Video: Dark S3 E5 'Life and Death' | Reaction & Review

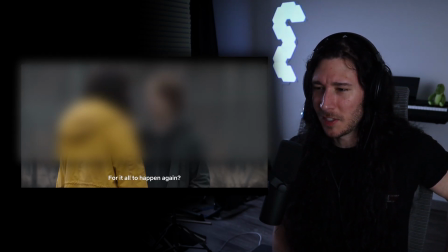Yeah, see, this is the problem. This is the problem I'm having.
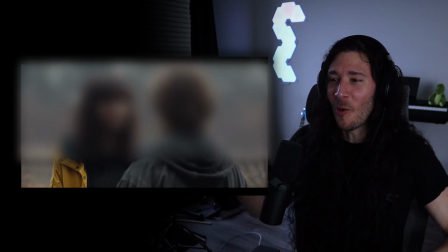Me and him are on the same page. What do we do? See?
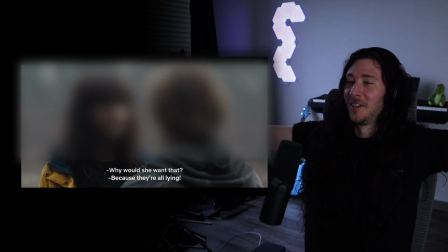Warum sollte sie das wollen? Weil sie alle lügen. Die ganze Zeit.
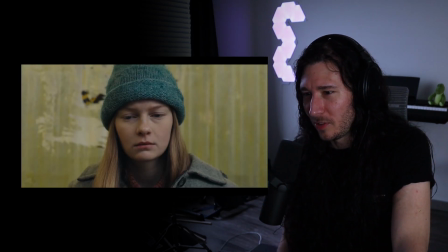Is it?
Hab ich...
Blue, yellow, red. It's nice.
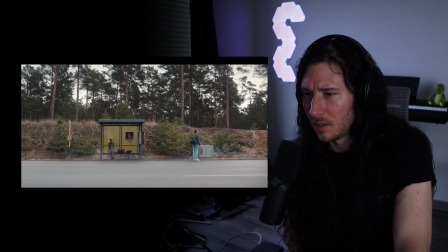Okay. Who's that guy? Do I know that guy? Oh, okay.
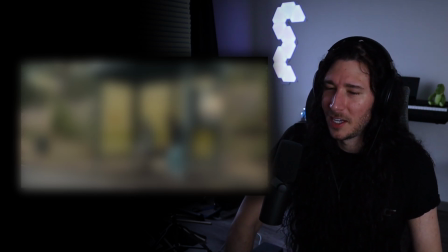All right. I know who that is. All right. I get it now. Yeah.
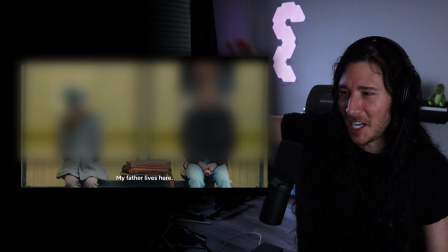Now that I know who it is, he looks like him. I couldn't quite place it, but.
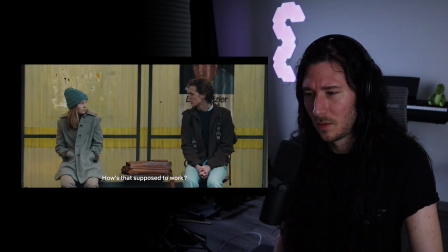Bis vor ein paar Tagen habe ich nicht mal gewusst, wie soll das funktionieren?
Very.
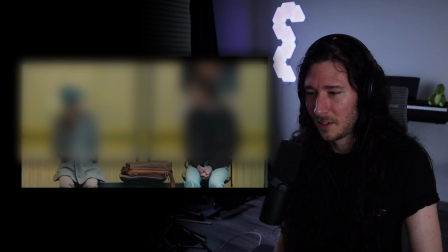Very slow camera zoom in. You have to get to them before they die?
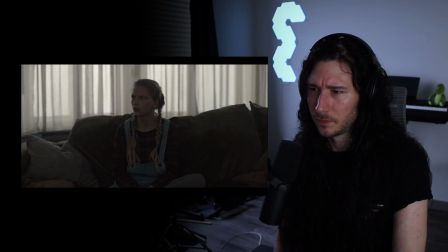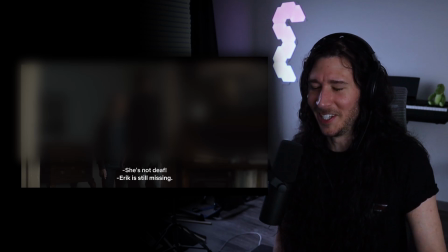She's not deaf.
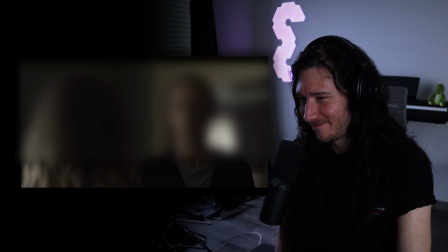We get it. Yeah, what do the pennies mean? Anything?
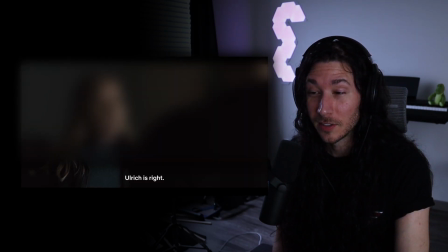Or are they just pennies?
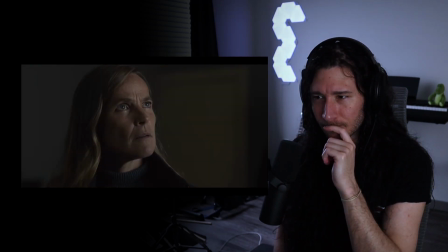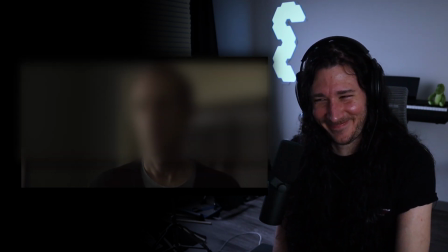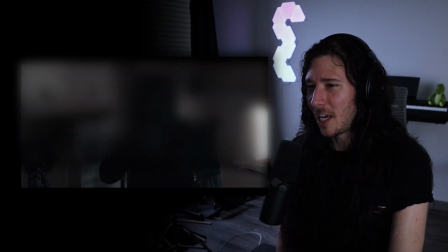Uh-oh, someone's in there. Camera, shaky, over the shoulder, I know it.
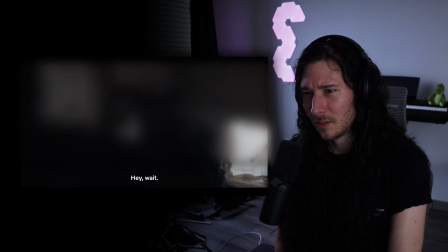Hey, warte.
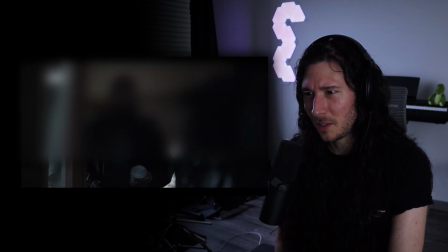Does this guy kill Peter? What the fuck, dude?
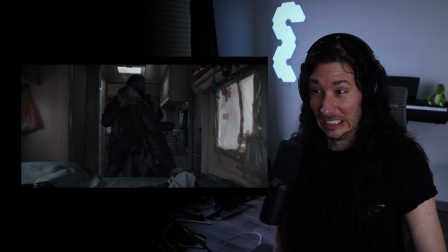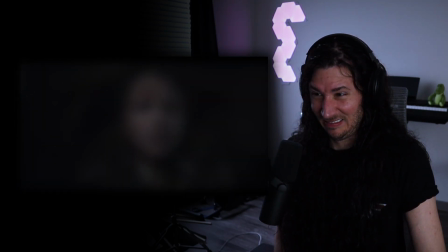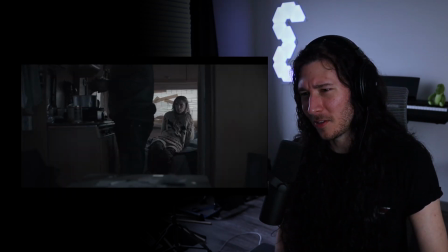Make yourself comfortable, my guy.
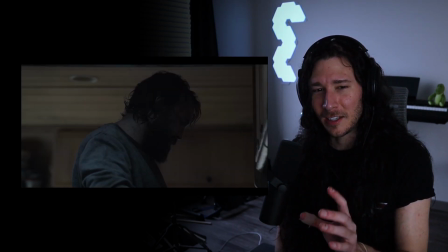Like, At first, I thought this guy was a fat, like, the middle-aged Jonas with his hair wet, pulled back.
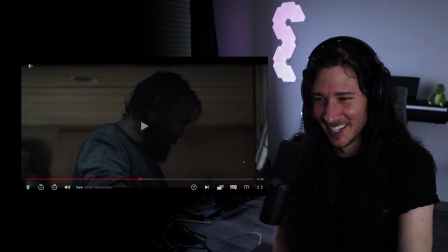I was like, ooh. Something happened to this guy.
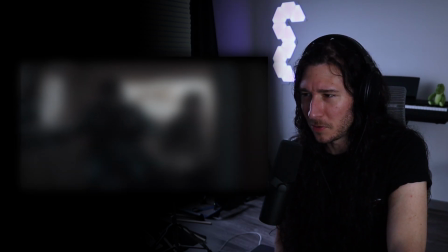Camera zoom in makes this really claustrophobic, uncomfortable. More so than, you know.
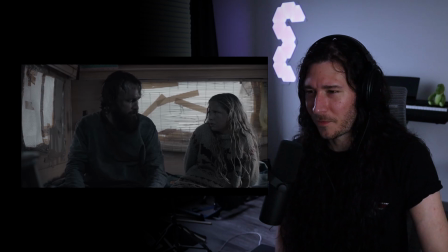The, like...
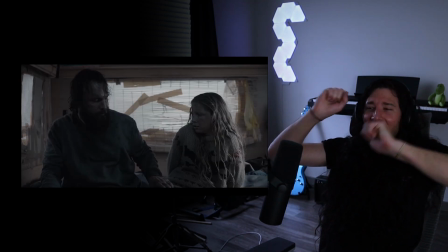It's so creepy. I can't place this guy, which is exactly the point, right?
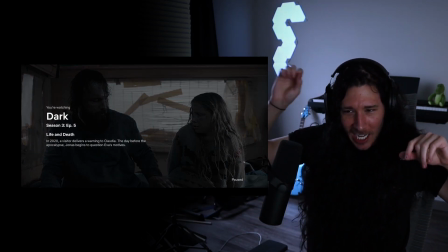With the camera moving and that like constant sort of droning noise that's changing in pitch.
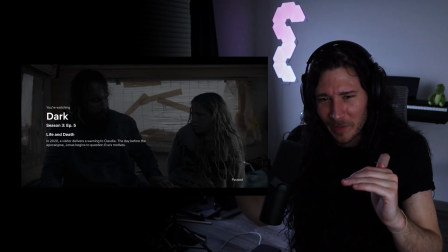Like I'm in my head, I'm like, is this guy, is he just after the food or is he going to take her prisoner?
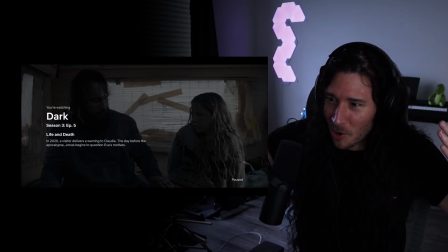Is he going to like use her? Is he going to let her go? Is he going to like, I mean, it's, you know, he's creeping in.
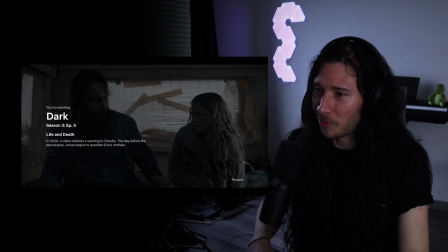I don't know, but like.
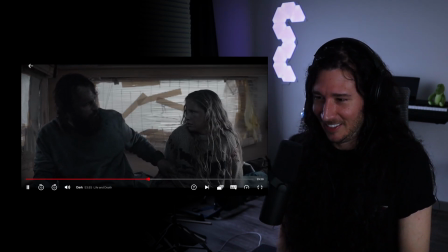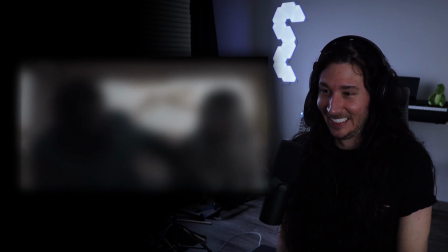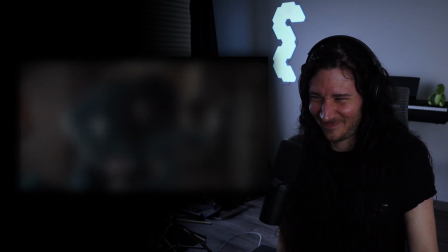I see, I kind of thought, that's what I kind of thought, but I didn't want to say nothing, but that's what I kind of thought.
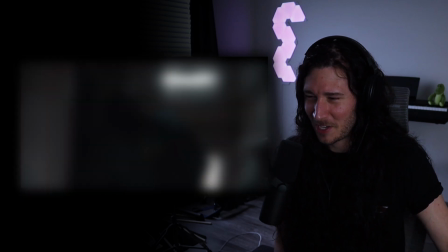Rest in peace, Peter.
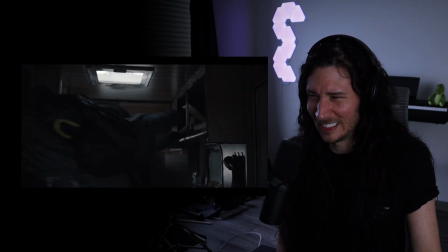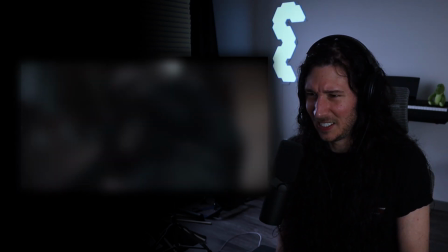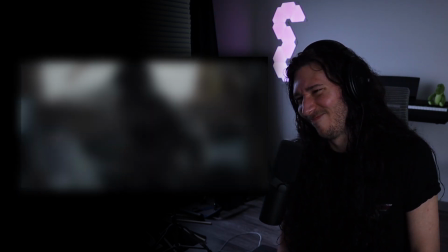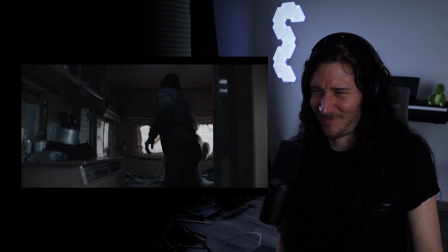Ooh.
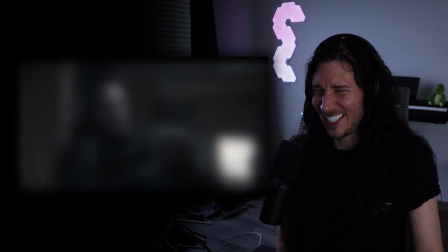This is really, and you see him in the reflection and he's, oh, this is really well shot and choreographed.
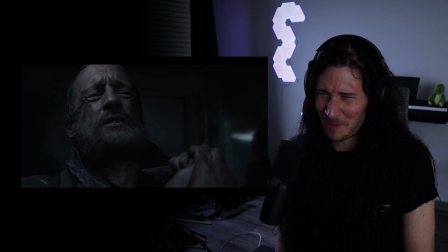Rest in peace, my guy.